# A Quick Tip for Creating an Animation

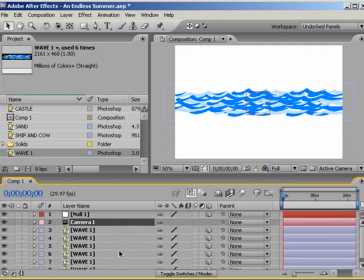[3:15]
Now what we've got now is the six layers of waves, the null object, and the camera. and right now we're looking at the camera view or the active camera
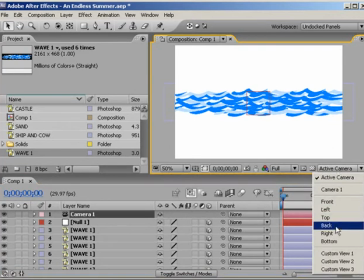[3:24]
and what we're going to do is we're going to change the view to use left it's basically turning the whole project to the right
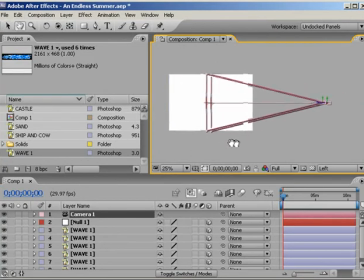[3:29]
and we're looking at all the layers from the left so here we pull out a little bit here's the camera click on
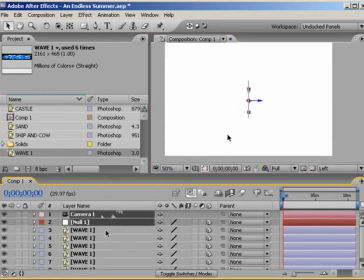[3:36]
here's the null and these are your wave layers the six are on top of each other you don't see that right now what we're going to do with a selection tool V we're going to click on a layer and it doesn't really matter but we're going to try to separate these out so they
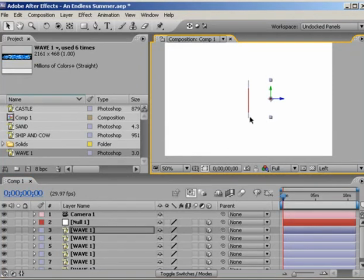[3:49]
form sort of a circle and we've got six layers to do that again you could have made more but for this tutorial we're just gonna use six so we'll drag one at the right one of the left one up here one there one there and there
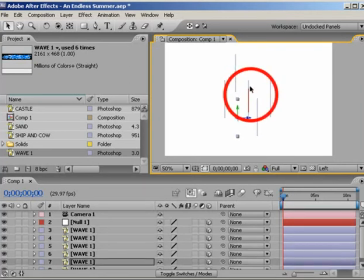[4:05]
so basically we got a circle here and all as you see right here you see the all outline a circle and we all want the center right around the anchor points right around the outside of the circle now if you're really doing this you're not actually going to see this circle this is what we like to call in the business production value oh yeah only the best
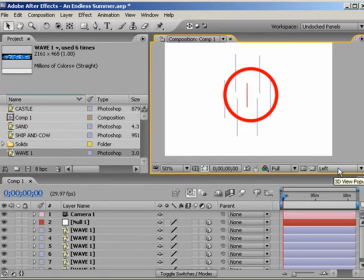[4:22]
all right so this circle is imaginary but you get the idea all right now we've got the null right here we're going to drag that right into the center of the circle all right and that's it now we're going to click back to camera view
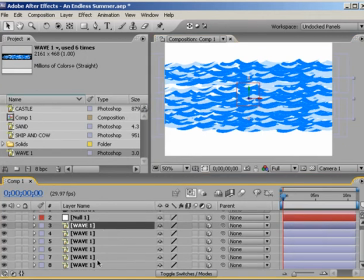[4:37]
and now we're going to highlight all the wave layers and using this little icon it's the pick whip we're going to drag this we'll click down and drag it all
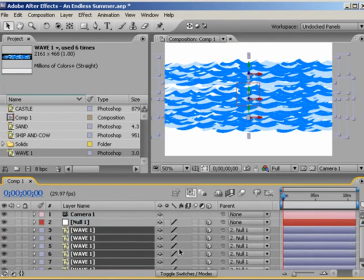[4:46]
the way to the null layer and let go and then we're going to rename this null to animate and the reason i do that is this is the one layer that's going
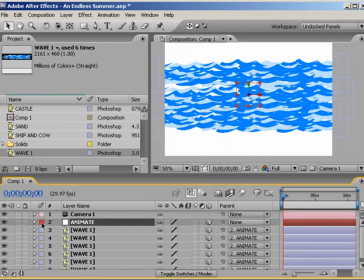[4:54]
to animate everything all right now if you click down here you can see by adjusting just the x rotation we're almost
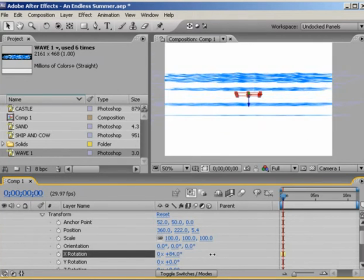[5:01]
there when we start to rotate we're starting to see the edges of the wave and this is what we want to avoid it ruins the whole look but there's a simple trick,
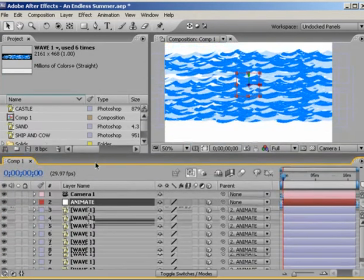[5:09]
and I use this all the time on different animations. It's a great little trick. What we're going to do is highlight all the layers, the wave layers, right click,
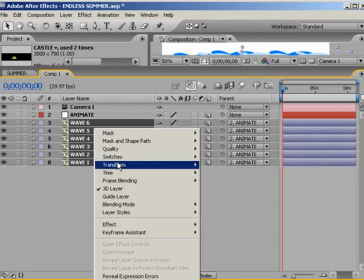[5:17]
transform, auto orient, and orient toward camera.
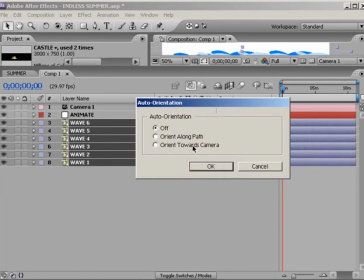[5:22]
This is great. Now, everywhere the camera is looking, the layers are going to face that camera, and that's great.
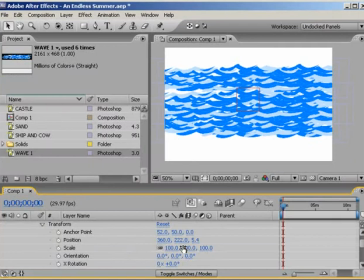[5:28]
So you can create some really cool little animations by making that layer face the camera at all times. So now Now, if we go back to the layer and we adjust the X rotation, you can see it's always facing the camera, and we're getting that animated look now. You can see how the waves are rolling now. And it's not just the X rotation.
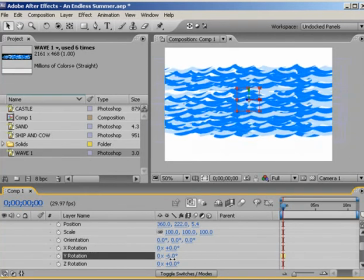[5:47]
You can also play with the Z or the Y rotation, and you still get some pretty cool-looking effects.
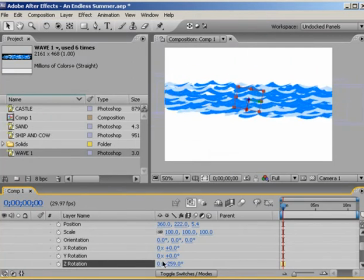[5:53]
Now, it's not only animating on this layer. You can also use that in conjunction with animating each wave layer as well.
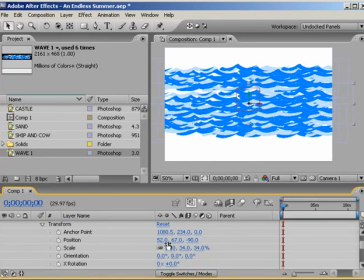[5:59]
If we go on X rotation and you've got it going towards you, you can also animate in conjunction with the X rotation. So on wave one, you can animate, move this position to the left, go down a few seconds and move it to the right.
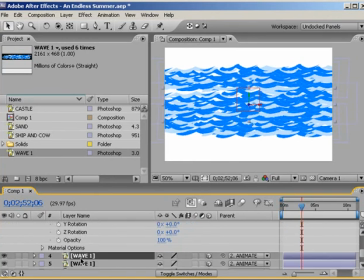[6:16]
And then the next wave above that, do the opposite. Start on the right, move down a few frames, and move it to the left.
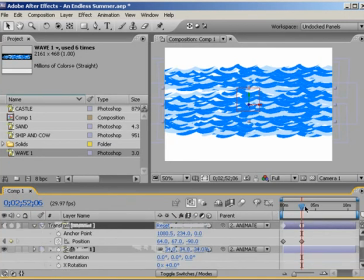[6:23]
Now that's in conjunction with the X rotation.
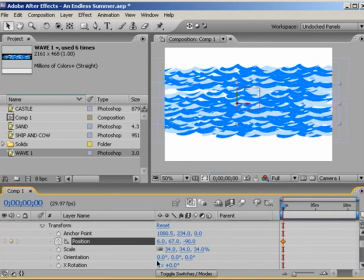[6:25]
So it doesn't look like each wave is just a copy of itself. you've got a lot of motion here and that's it now we're going to add the
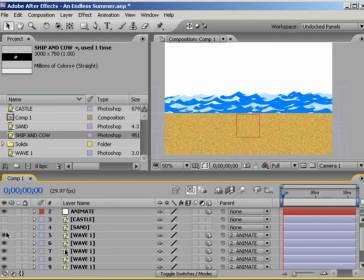[6:33]
sand click down here the background which is an easy background i just use ramp it's just a solid layer using ramp and it changed the
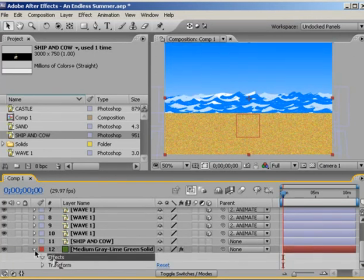[6:41]
color to blue and i got a clip art of a boat and a cow since this is creative cow